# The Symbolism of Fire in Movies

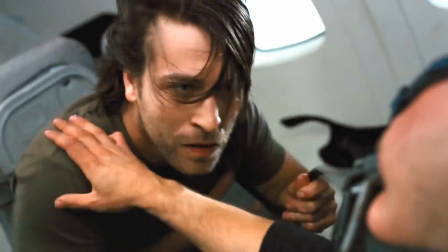1s They expect one of us in the wreckage, brother. Have we started the fire?
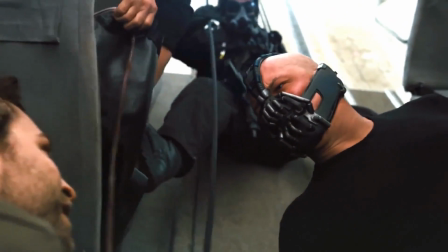8s Yes. The fire rises.
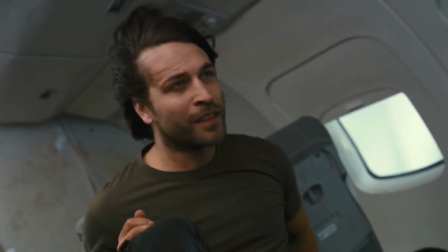14s
Fire. Fire is something that everyone understands. It's used as a means of symbolism in many different stories.
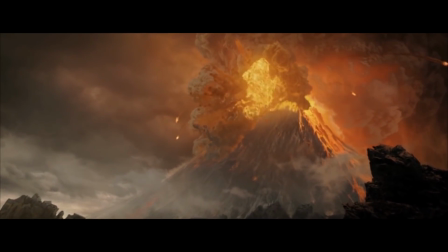20s
What's great about fire is how visual it is. Fire is bright and always moving.
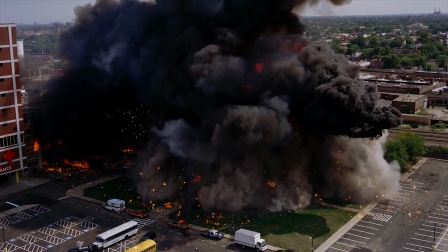24s
It's very eye-catching, whether it's a massive burning building or a small campfire. Fire is something that people from all over the world can understand.
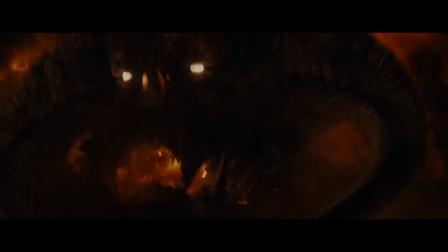31s
So how is fire used as a visual tool in different movies? A lot of times fire is associated with destruction and pain.
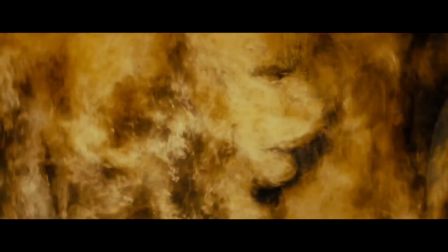39s
This is why it is the tool or symbol of the antagonist in a story.
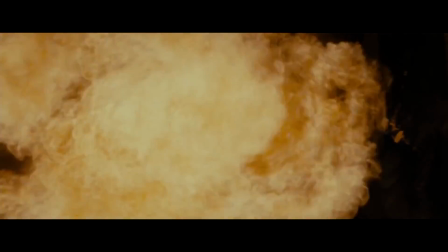43s
Sauron, the main antagonist in Lord of the Rings, wants to bring destruction across Middle-earth and place himself as the ultimate ruler.
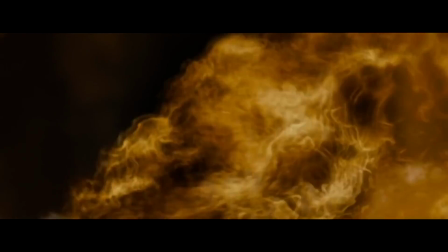49s
His land, Mordor, is home to powerful volcanoes spewing lava and fire.
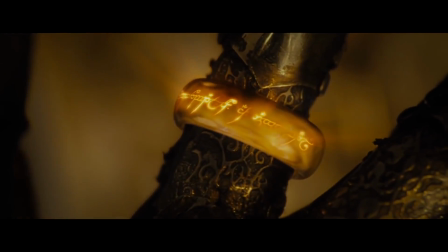53s
Sauron's ring is forged in Mount Doom, a volcano that is constantly roaring and exploding with fire.
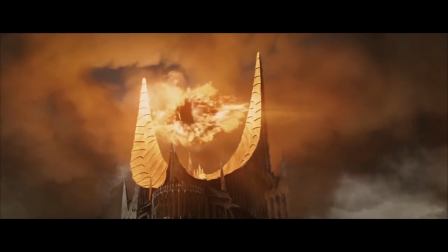59s
Throughout the 3 movies, Sauron is consistently associated with fire and the destruction that it brings.
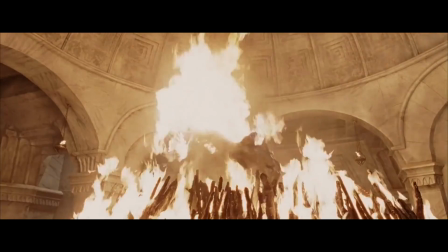63s
But this is not the only symbolic use of fire in these movies. In Return of the King, Lord Denethor's madness drives him to suicide.
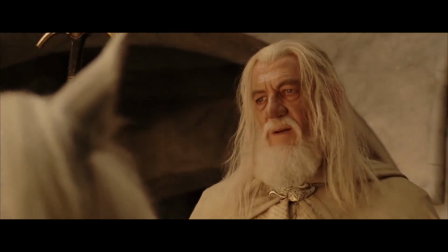71s
He burns himself alive and jumps off the Tower of Minas Tirith. The fire is an outward symbol of his inner madness that exploded from within him.
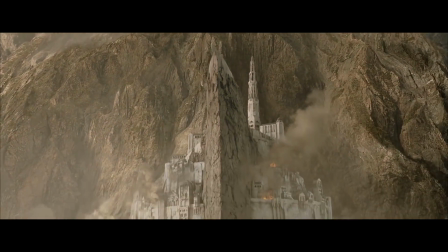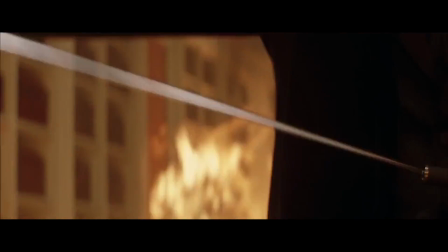84s
The idea of fire as a tool of destruction is used in many movies.
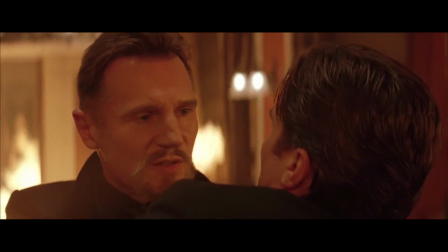87s
In Batman Begins, Ra's al Ghul burns Wayne Manor, symbolizing his authority over Batman and giving a taste of the destruction he plans to bring to Gotham.
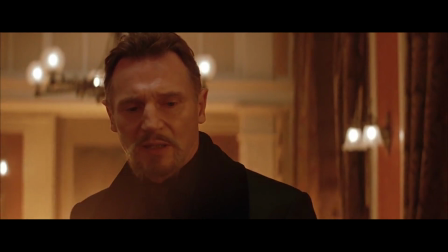95s Justice is balance. You burned my house and left me for dead. Consider us even.
The destruction of Wayne Manor is a powerful symbol. It shows how quickly something that stood strong for generations can be destroyed.
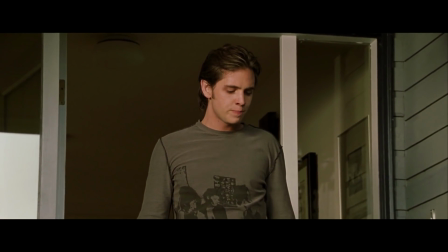112s
X2 also follows this idea of destruction. Pyro, a mutant who can control fire, slowly turns away and becomes a killing machine.
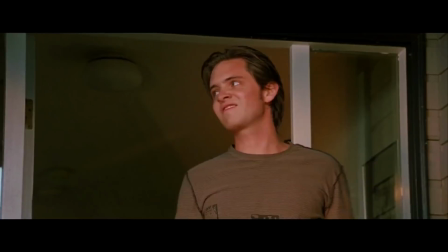118s
His turn towards evil is foreshadowed by his ability to wield fire. Pyro's hot-headed attitude and lack of self-control are usual characteristics associated with fire.
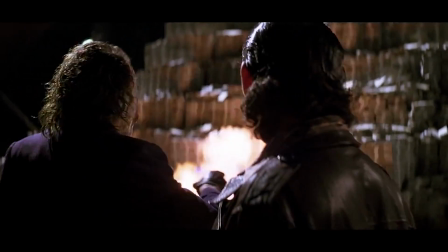127s
One of the greatest uses of fire is to show a dramatic shift in power. In The Dark Knight, fire is used to show the power shift between the mob and the Joker.
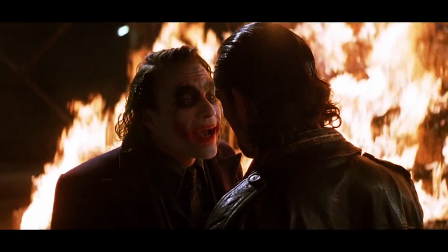135s
The mob's money burns as Joker stands and watches. He has destroyed the mob's life savings and taken over as the criminal ruler of Gotham's underworld.
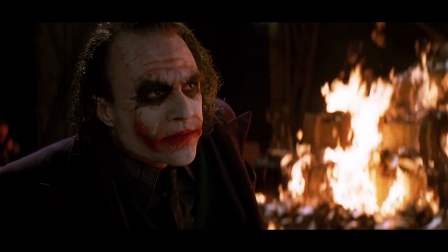143s It's not about money. It's about sending a message.
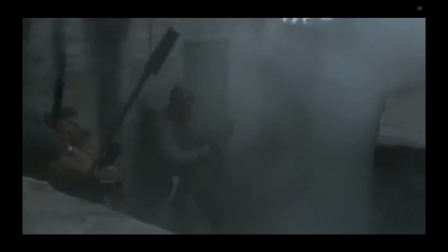150s Everything burns.
Gotham has exchanged money-hungry man for someone worse. In Saving Private Ryan, fire is simply a destructive tool.
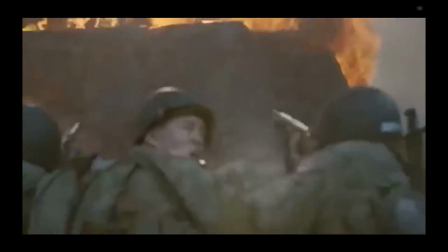159s
The Allies torch the Nazi bunkers and say, "Don't shoot! Let them burn!"
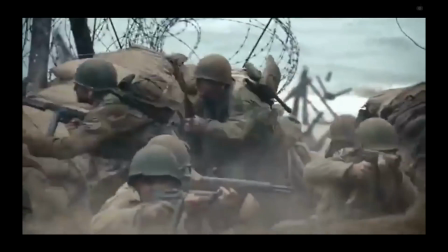166s
The Americans wanted to inflict as much pain on the Germans as possible before their deaths.
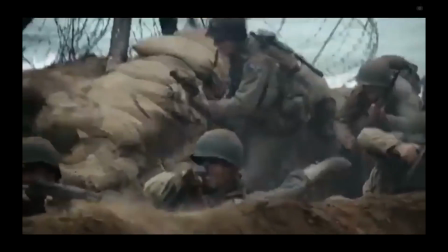170s
The American soldiers fight for the right side, but sometimes the intensity of war can bring out rage and lack of restraint.
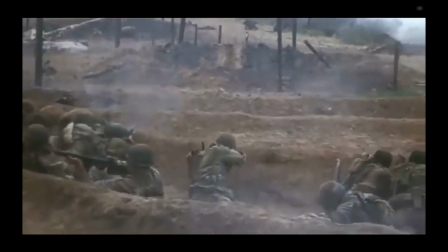176s
But fire is not just a symbol of destruction. Fire is a tool that can be used for good.
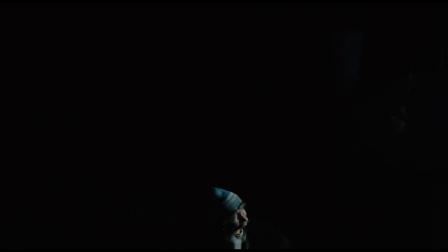181s
Something that, when controlled, can aid instead of harm. Fire can be the symbol of hope. In Snowpiercer, it is darkness, not fire, that is the danger. The train enters the tunnel and the people from the back of the train are slaughtered, but Curtis remembers the matches. The lighting of the torch gives hope and strength back to the people. The one glimmer of hope multiplies until many torches are lit and they press forward into the darkness.
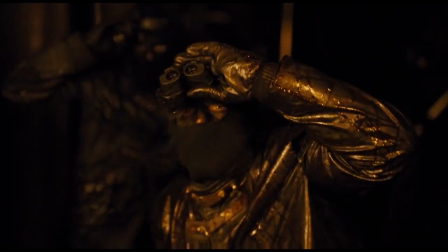204s
The fire saves them and allows them to continue their journey towards the front of the train.
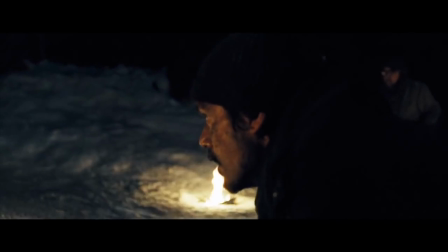212s
Fire can also be a symbol of safety. In the gray, darkness, and what hides in the darkness is what is dangerous.
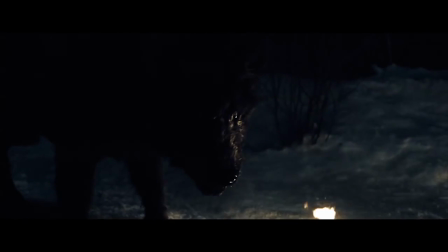217s
The fire is a safe place. After the plane crash, the survivors move through a harsh world of snow and ice, with the wolf pack constantly on their tail.
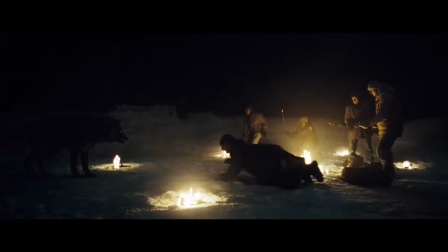224s
But the wolves fear the fire. They lurk just outside of the warmth and brightness that it brings.
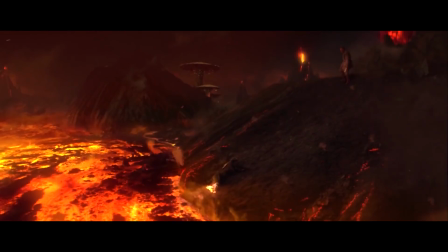229s
This gives the survivors a safe place during the night. The Star Wars saga uses fire as symbolism, especially with relation to Anakin Skywalker.
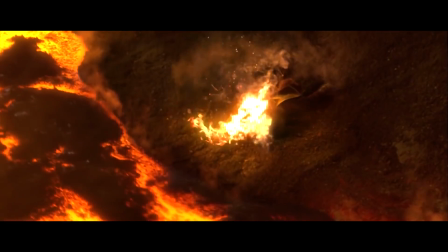237s
When Anakin turns to the dark side and becomes Darth Vader, fire burns his body, turning him into the metal monster from the original trilogy.